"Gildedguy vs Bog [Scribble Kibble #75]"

Gildedguy is a character within a universe full of people with circular heads and bizarre powers. There's a small series of videos featuring this golden armored guy, but they focus on battles instead of storylines, so you can watch them in any order.
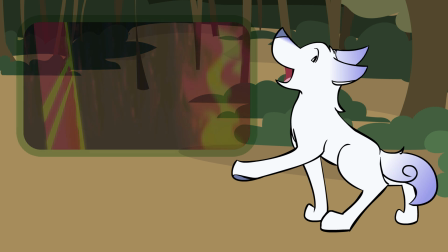I'm going to talk about the most recent one, Gildedguy vs. Bog. Now's your chance to watch it. The Gildedguy videos are part of an animation community where two animators agree to duel, and then both participants animate their characters fighting.
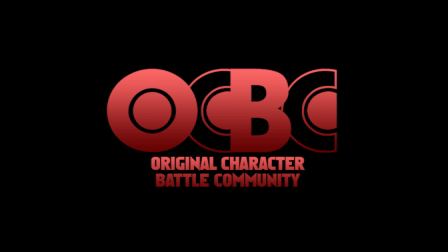The audience watches both animations and then votes on who should be the winner.
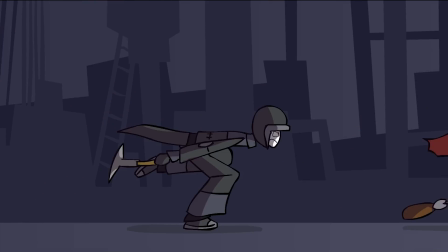Matches can be part of official tournaments, or like in this case, only one of the animators drawing the fight for fun.
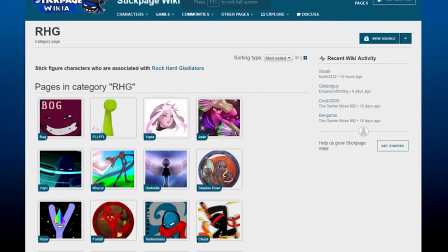The particular group Gildedguy fights in is called RHG, and every animator has to represent themselves with a stick person character. If this is your first time hearing of an animator versus animator battle, they're tons of fun to watch, and there are battles in different communities for non-animators too. Those competitions usually rely on comics or still art for the fights.
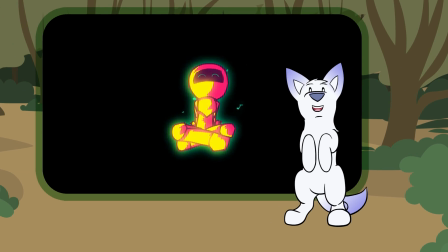Okay, so let's take a look at the animation itself.
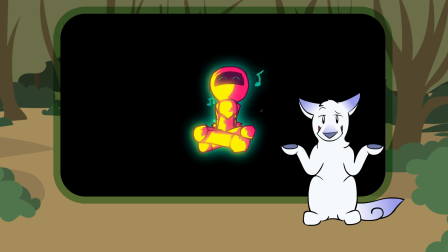Michael Moy, aka Gildedguy, aka the animator himself, writes that he didn't employ any new techniques to make this one.
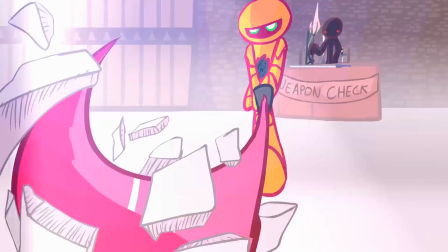And if you watch his past two Gildedguy fights, yeah, that pretty much seems to be the case.
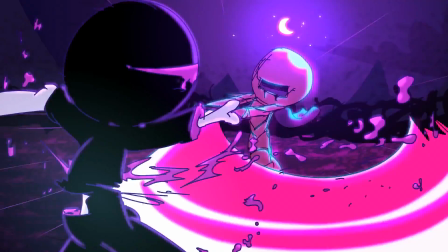The general improvement in Gildedguy vs. Bog is due to more creative scene planning,
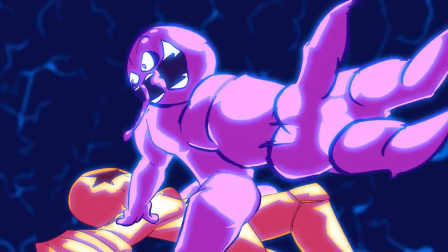like tricky camera angles and perspectives, and general improvement in drawing this character.
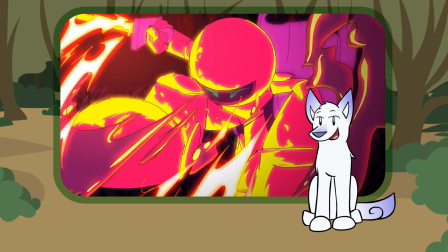Everything is animated in Flash, but the Bog fight uses pencil and pen lines for the line art,
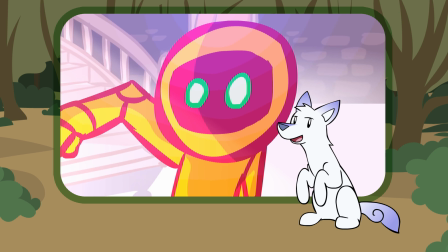something Michael did not do in the past fights, which are brush tool drawn.
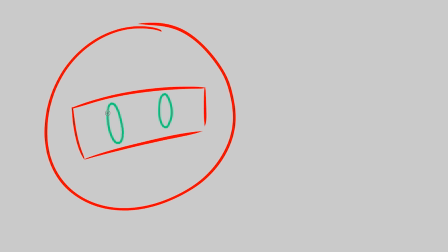While I usually favor the brush because it changes thickness depending on how hard you press down while drawing,
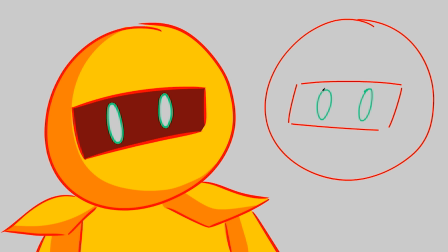the consistency of the pencil lines make this animation look a lot more polished compared to the others.
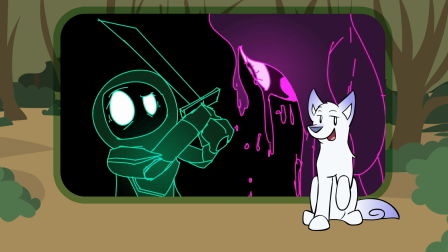I like it. The new line style in Gildedguy vs. Bog still has that gritty, alive feeling of the other animations because it's loose and sketchy instead of formulated and perfect. So, how do you animate a good-looking fight scene? One of the most important things is an animation principle called spacing.
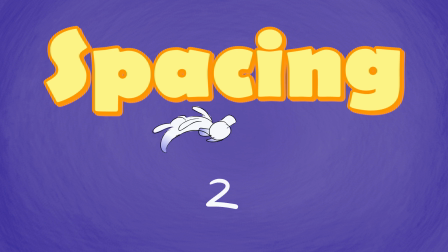Spacing is how the character changes position across every individual drawing.
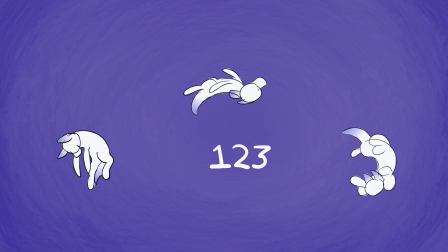If you have big spacing, the character moves a lot from drawing 1 to drawing 2.
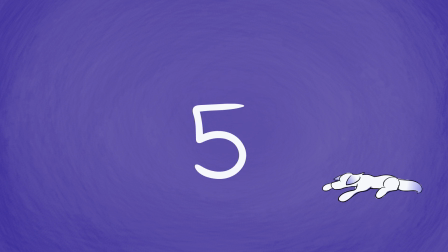If you have tight, short spacing, the character doesn't move very far across each drawing,
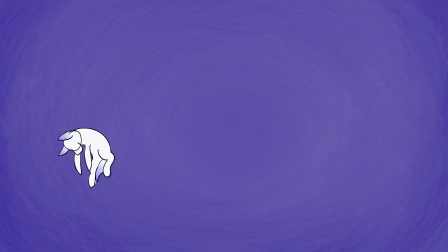which means big spacing is for fast movements and short spacing is for slow movements. Now, the trick for a great fight sequence is not to use big spacing everywhere.
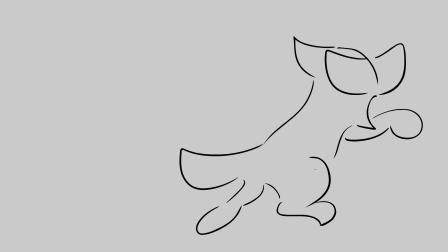That's crazy, and the viewer won't be able to follow what's happening. So what you do is instead you use big spacing and punctuate it with critical clash moments between the characters using small spacing.
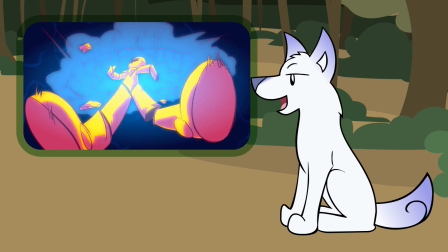For example, in this scene, Bog is flinging Gildedguy all over the place and he's moving like crazy, but whenever there's contact, the animation stops.
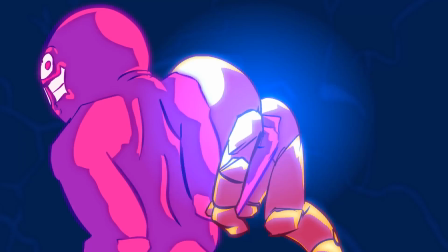Big spacing, small spacing, or really no spacing at all, it's a still frame.
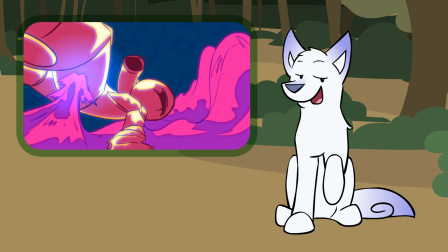Fast slow does great things for your viewers.
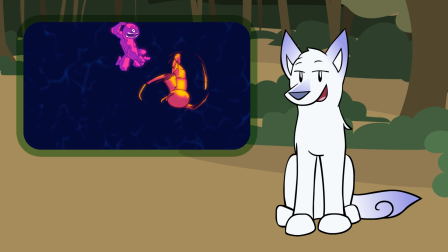The fast action is a whirlwind, but then there are spaces where we get to see the smash, a slow spot where our brain can interpret what's happening.
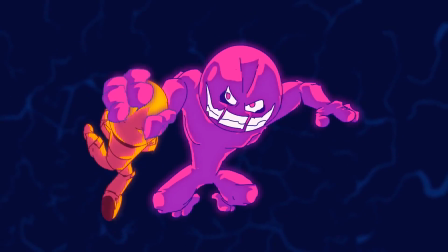Here, Bog swipes Gildedguy across the stage and then crushes the empty armor between his jaws.
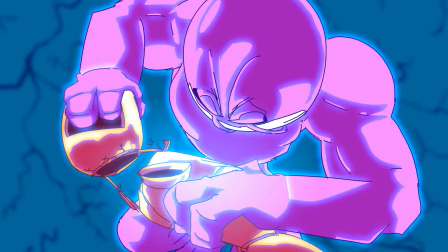Big spacing, huge changes in movement between two drawings here. It slows down for a few drawings and then bang, a big jump in movement again.
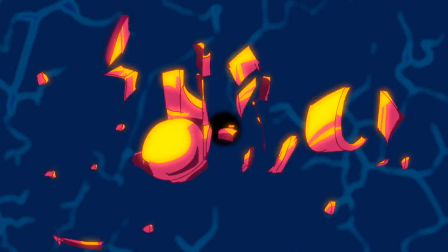The pieces hurtle into space and then slowly reconstruct themselves in an ultra-smooth, skin-prickling scene of triumph.
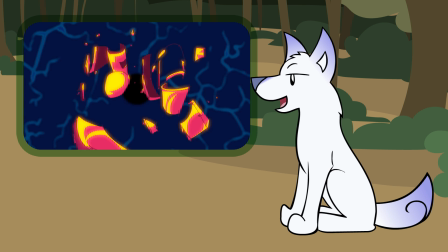But if you watch this reconstitution section slowed down,
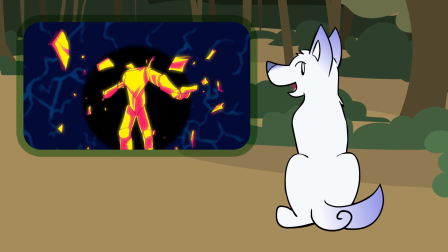you can see it's not all the same spacing because there are moments where the pieces suddenly fly together faster for more impact.
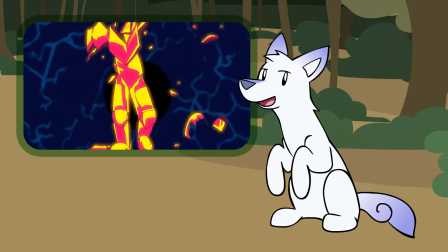Bam, chest, bam, arms, bam, head. Again, that slow, fast pattern really gives action scenes punch.
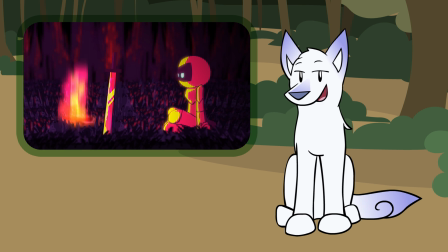Compare that with a normal non-action scene and you'll see the animation has a more constant, even movement speed.
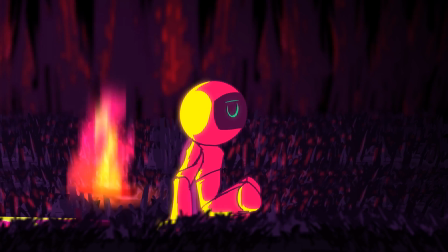Just gonna casually remove that sword. But here, every hit is slowed down so you can see.
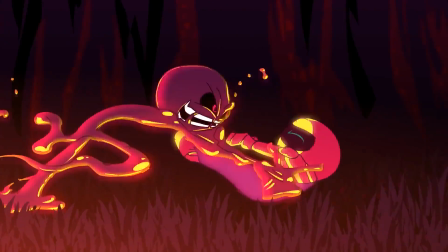The bigger the impact, the more slow motion.